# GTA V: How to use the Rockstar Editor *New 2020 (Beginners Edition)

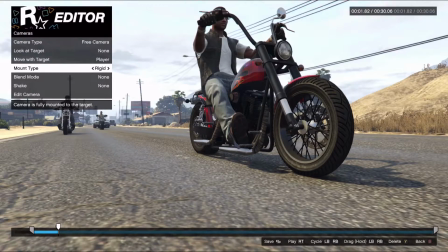All right, so I'm going to play this for a second of the bike riding and the camera following it.
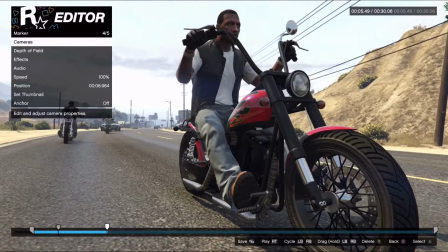And let's say I want to transition this camera from one point to another. I'm going to come here to cameras and I'm going to edit the camera.
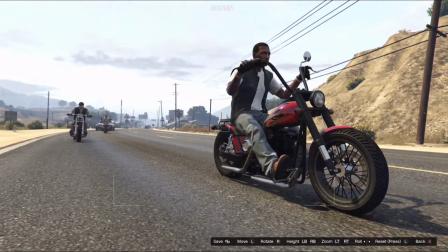In between the first marker that I placed and the second marker, I'd like the camera to, I don't know, switch sides.
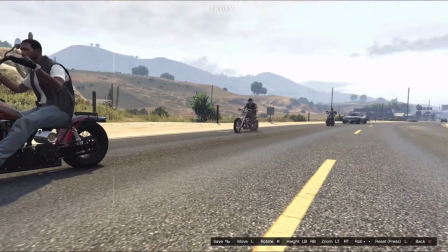So I'd like the camera to end up maybe right here, okay?
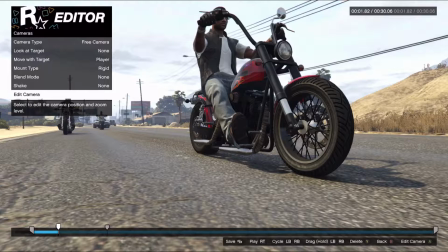So between this camera view and this camera view, I'd like the camera to transition between the two. So I make sure that I come back here. There's going to be a best friend, which is blend mode.
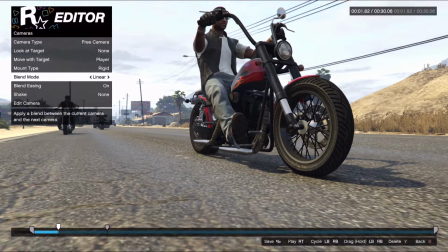We're going to select linear. As the bike is riding, it's going to keep the same target and transition between the two camera angles that I selected.
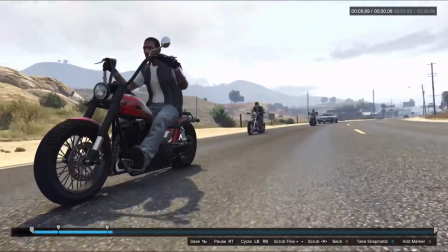All right, so now that we've done that, we're actually going to track another player.
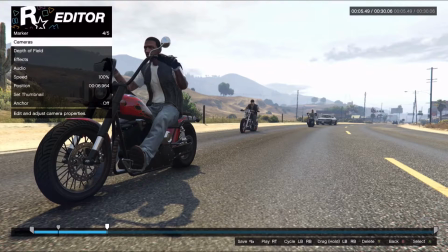Let's go to Killa. Let's see what kind of bike he is riding, which I'm pretty sure is a Hexer. We're going to go to free camera and I'm going to change move with target to player one.
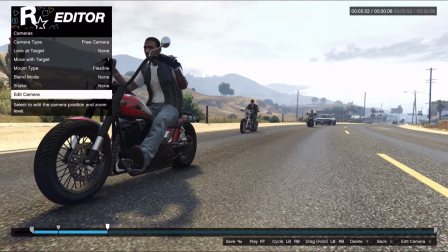You notice the blue arrow above his head. So we're going to go ahead and edit that camera and we're going to move it right next to his bike.
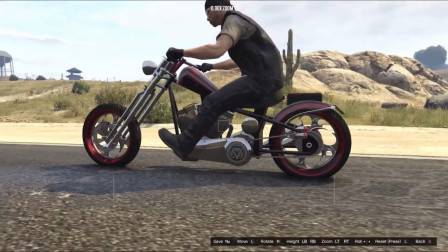He has a pretty nice bike, don't you think? And let's see.
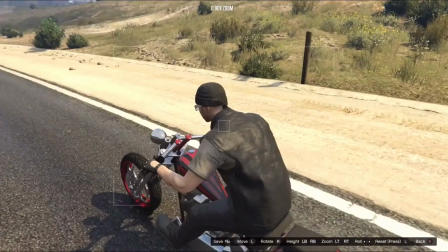Where would I like to place it? Let's say I want to place it just over his shoulder.
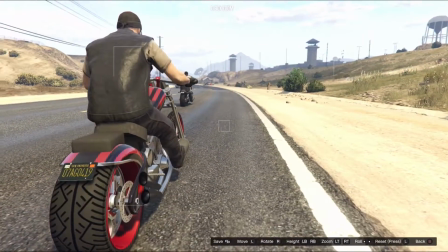Okay. Actually, let's come right here. Okay, so we're going to be right over his shoulder.
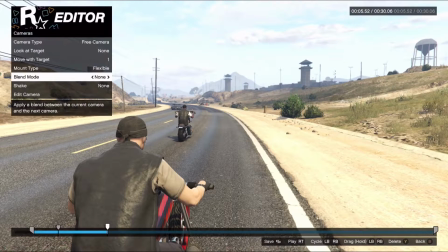And again, the camera is going to move with him. I can either select flexible or rigid.
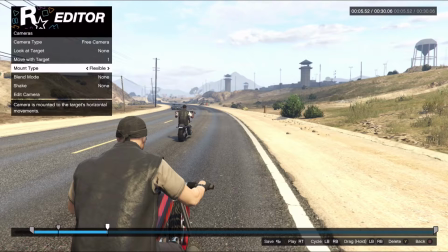I'm going to leave it at flexible so you can see that when he starts to make his turn, the camera kind of doesn't really change with his bike direction.
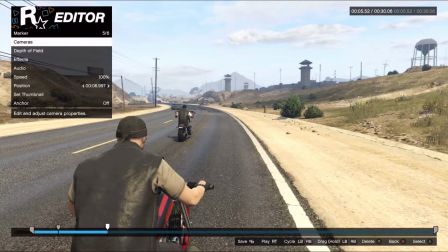All right, so if you're trying to have the camera face a particular direction, your best bet is to use rigid.
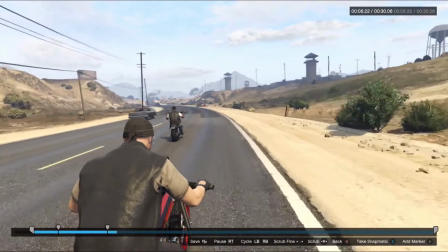Okay, I'm going to play that again with the rigid option selected. As he turns down the street, you kind of see the camera turning as well.
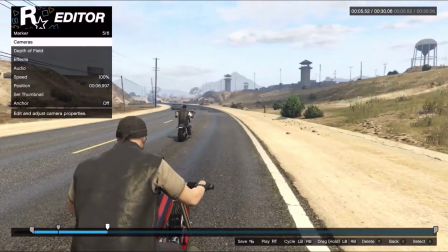Now, I particularly don't like that feature in this portion of the clip because the camera is kind of jumping. Depending on how stiffly he makes the turn, the camera will do the same exact thing. So I'm going to go ahead and adjust the camera slightly for the sake of the video. I'm going to lower it.
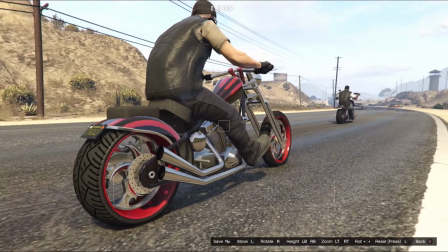I'm going to turn it more left because as he makes the turn, it'll adjust and it'll be facing right.
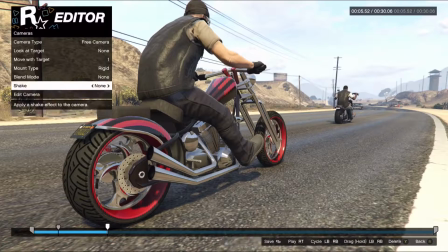And we'll do flexible.
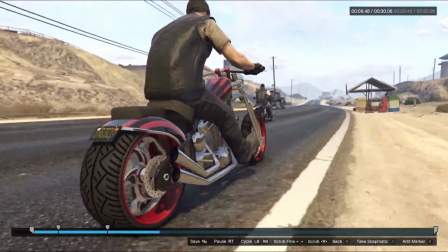Right, so now the camera's not doing that crazy jump it was doing, and we still get to maintain our angle.
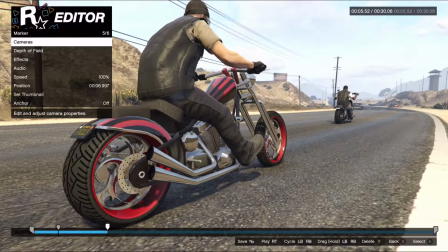Okay, another cool feature that I'm going to show you how to use is shake.
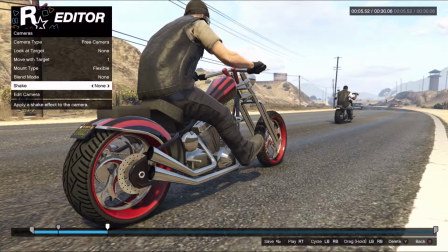So we're gonna come to cameras, and we're gonna come down to the shake feature. Because we're so close to the bike, you could imagine a motor like this. The ground is shaking, the bike is shaking. We're gonna add some ground vibration.
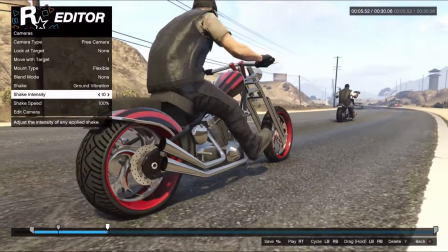Now, you can set the intensity very high, but we're not going to do that. We're going to probably keep it around 4, all right, for a slight vibration.
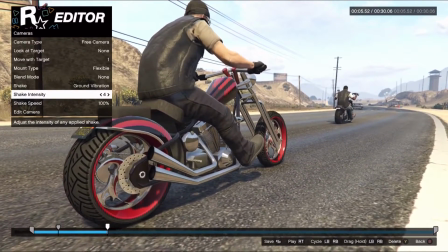As the bike is riding along, you're going to notice that the bike is shaking, and that's really just a camera feature.
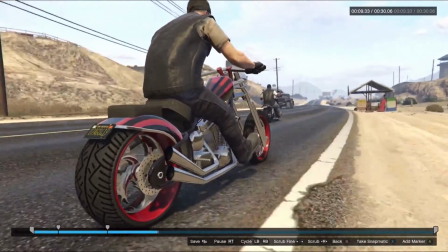You know, it doesn't look too insane, but it's just a small enough detail to signify that we're that close to the bike.
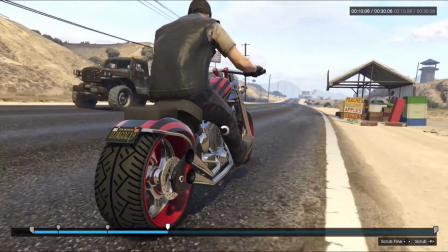Okay, and I'm going to set a marker right about here where, let's see.
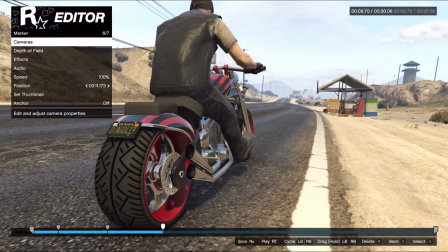Okay, so here's what I'm going to do.
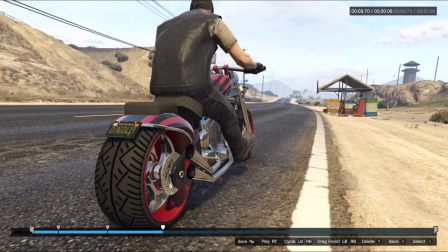At this particular point in the video, I'm going to place a camera right here by that stand.
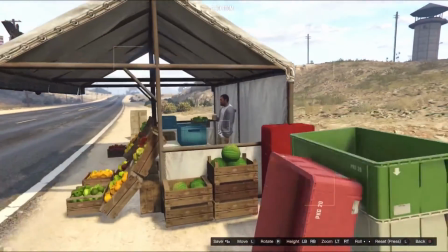Only because Buddy here is just hanging out, having some coffee, you know, around his fruits.
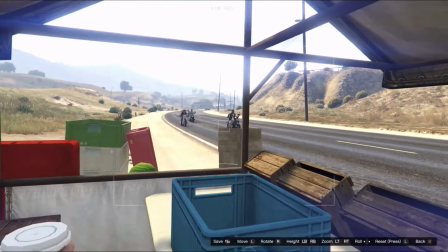And here comes these bikers about to knock some of his apples out of the crates because they're so loud.
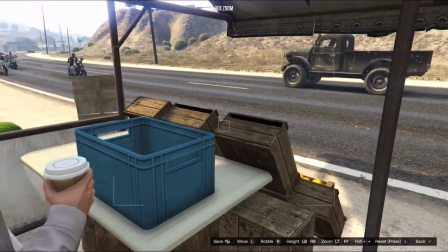So what we're going to do is place this camera right by homeboy's face right here.
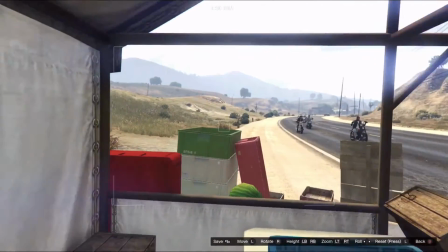You know, no offense. Where's your mask? All right, I'm going to place this camera right about here.
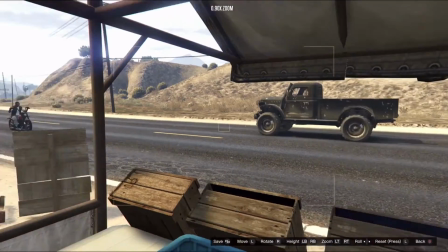And what we're going to do is we're going to look at the bikers.